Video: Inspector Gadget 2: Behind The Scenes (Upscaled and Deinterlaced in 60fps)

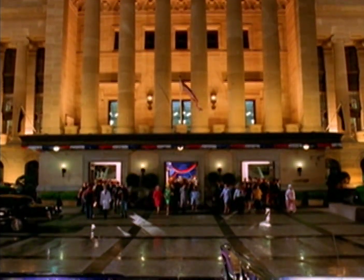2s Hello? Anybody remember the internal combustion member of the team?
I love the car. It is the coolest car ever.
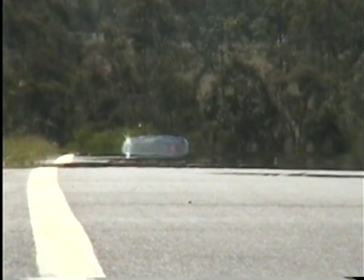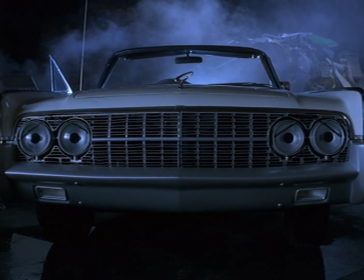20s
The car in the first one was white, and Alex goes, that's kind of white, Let's change it.
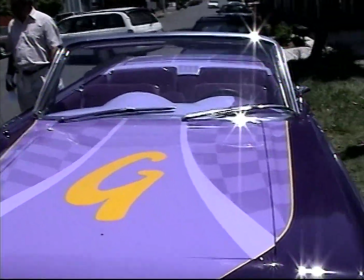29s
This is the unveiling of the new Gadget Mobile colors. Obviously, it's a beautiful Lincoln Continental.
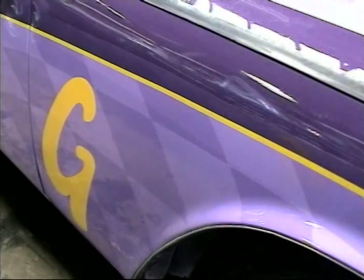36s
Fantastic. We painted it purple with the stretchy plaid going off on the side, for the ladies.
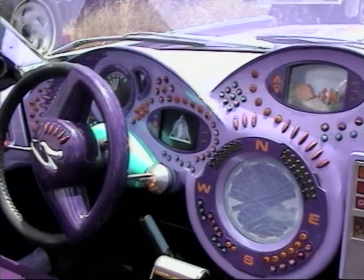44s
We're also animating the face that appears on the Gadget Mobile screen.
Time to kick some bad guy booty.
I think we have 4 Gadget Mobile cars. There's the all-round driving around Gadget Mobile. One, you can put a guy down underneath in the hood so that he drives the Gadget Mobile. So it looks like the Gadget Mobile's just driving himself.
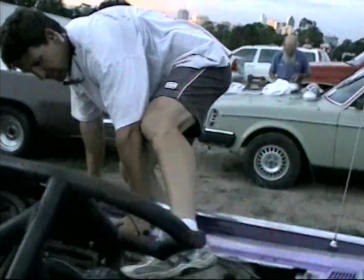66s
Our stunt driver sits himself inside this compartment here and is able to see through this meshing on the dashboard.
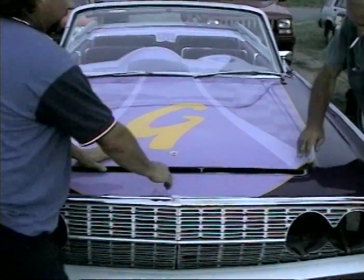74s
We put the bonnet back on and as you've seen, you'd never know there was anybody actually sitting in the engine bay.
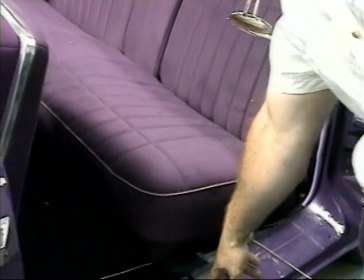82s
This split car. There's a vehicle that's actually cut in half, which they use for blue screen stuff.
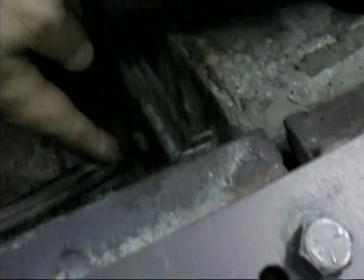87s
You can get right up close and put the blue screen in, and you can have any sort of background without having to do it for real. Then you've probably seen the Gadget Mobile with the huge rocket stuck on the back.
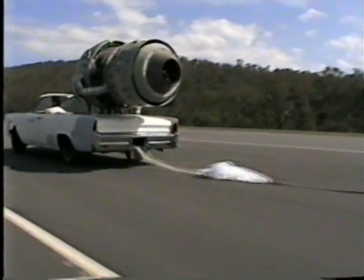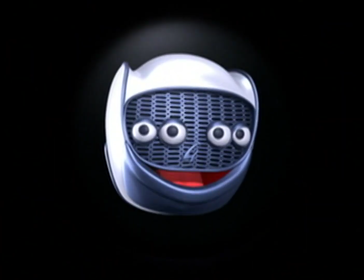106s I just love happy endings.
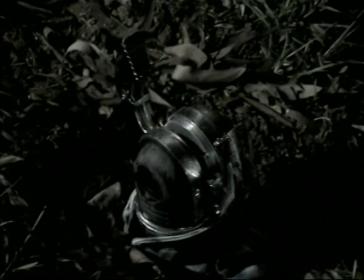111s
Can you flex the claw a little bit? Reach it.
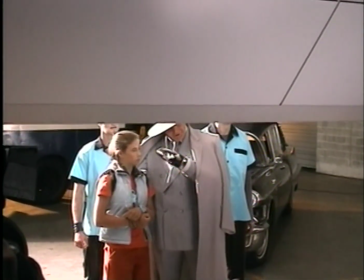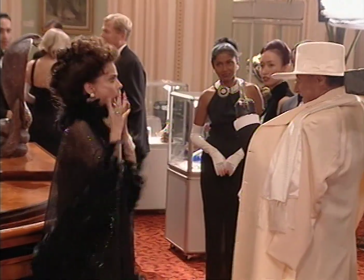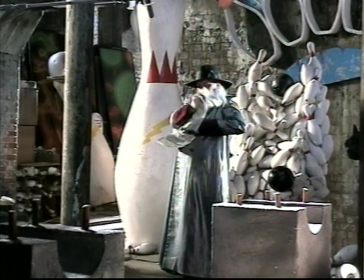We started working on the script for Claw. I said I want to return to the original cartoon series that you never see Claw's face. He's always a hidden character. One scene I'm holding a cigar in my claw and I've got my head down and I'm just about to lift my head and you think,
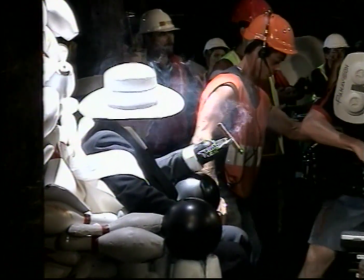149s
we're going to see his face, and then the smoke just wafts across at the appropriate moment. Part of the game of the movie is that you almost keep seeing Claw and you don't.
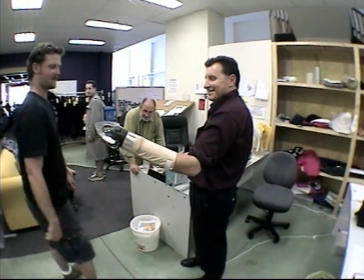158s
He's got all these prosthetics attached to him that he either is operating himself or there's a puppeteer with wires running up his back.
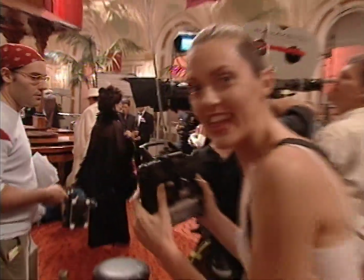167s
That's me.
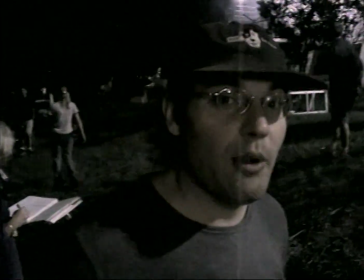171s
We're setting up to do Claw's escape shot, which is when we see the exterior of the prison, and first movie we see Claw in the whole movie. They dug a deep hole in the ground and stuck me in it.
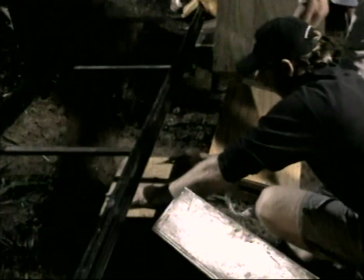182s
Not that much. Snap. And I'm in the hole and it's been covered over and it's raining down,
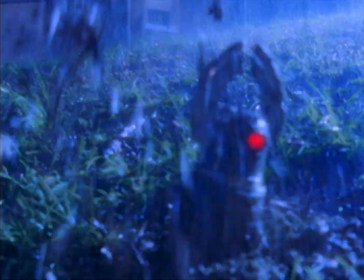191s
and I have the claw to push up through to simulate the claw escaping from prison. The Claw has a mind of its own.
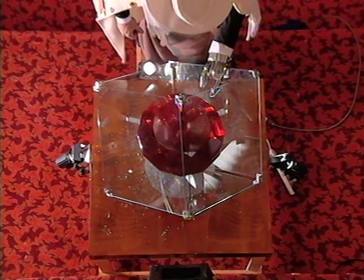The thing that I love about Inspector Gadget is that there are basically 2 rules with him. He is always enthusiastic and he is always completely incompetent. And if you keep those 2 together, then you're going to be fine.
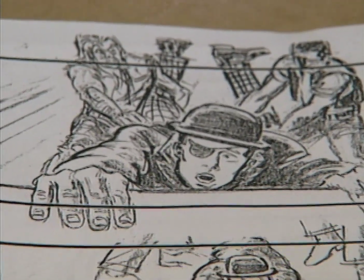218s
When French was in the monkey bar and being accosted by the gang of locals,
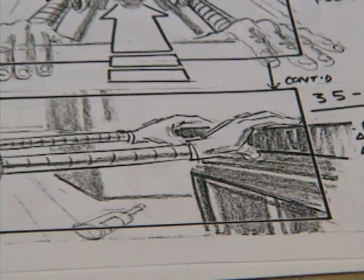225s
and he's got his hands on the bar and they're dragging his body back and his arms are extending,
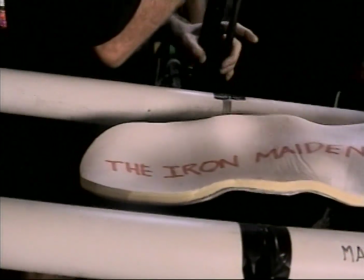230s
he had to lie face down on this rather uncomfortable device and then had the extended arms revealed as he was
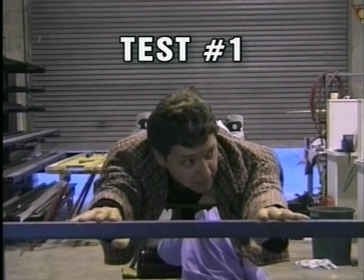239s
pulled back. You guys do the countdown? You do the countdown. 3, 2, 1, go. It's not comfortable.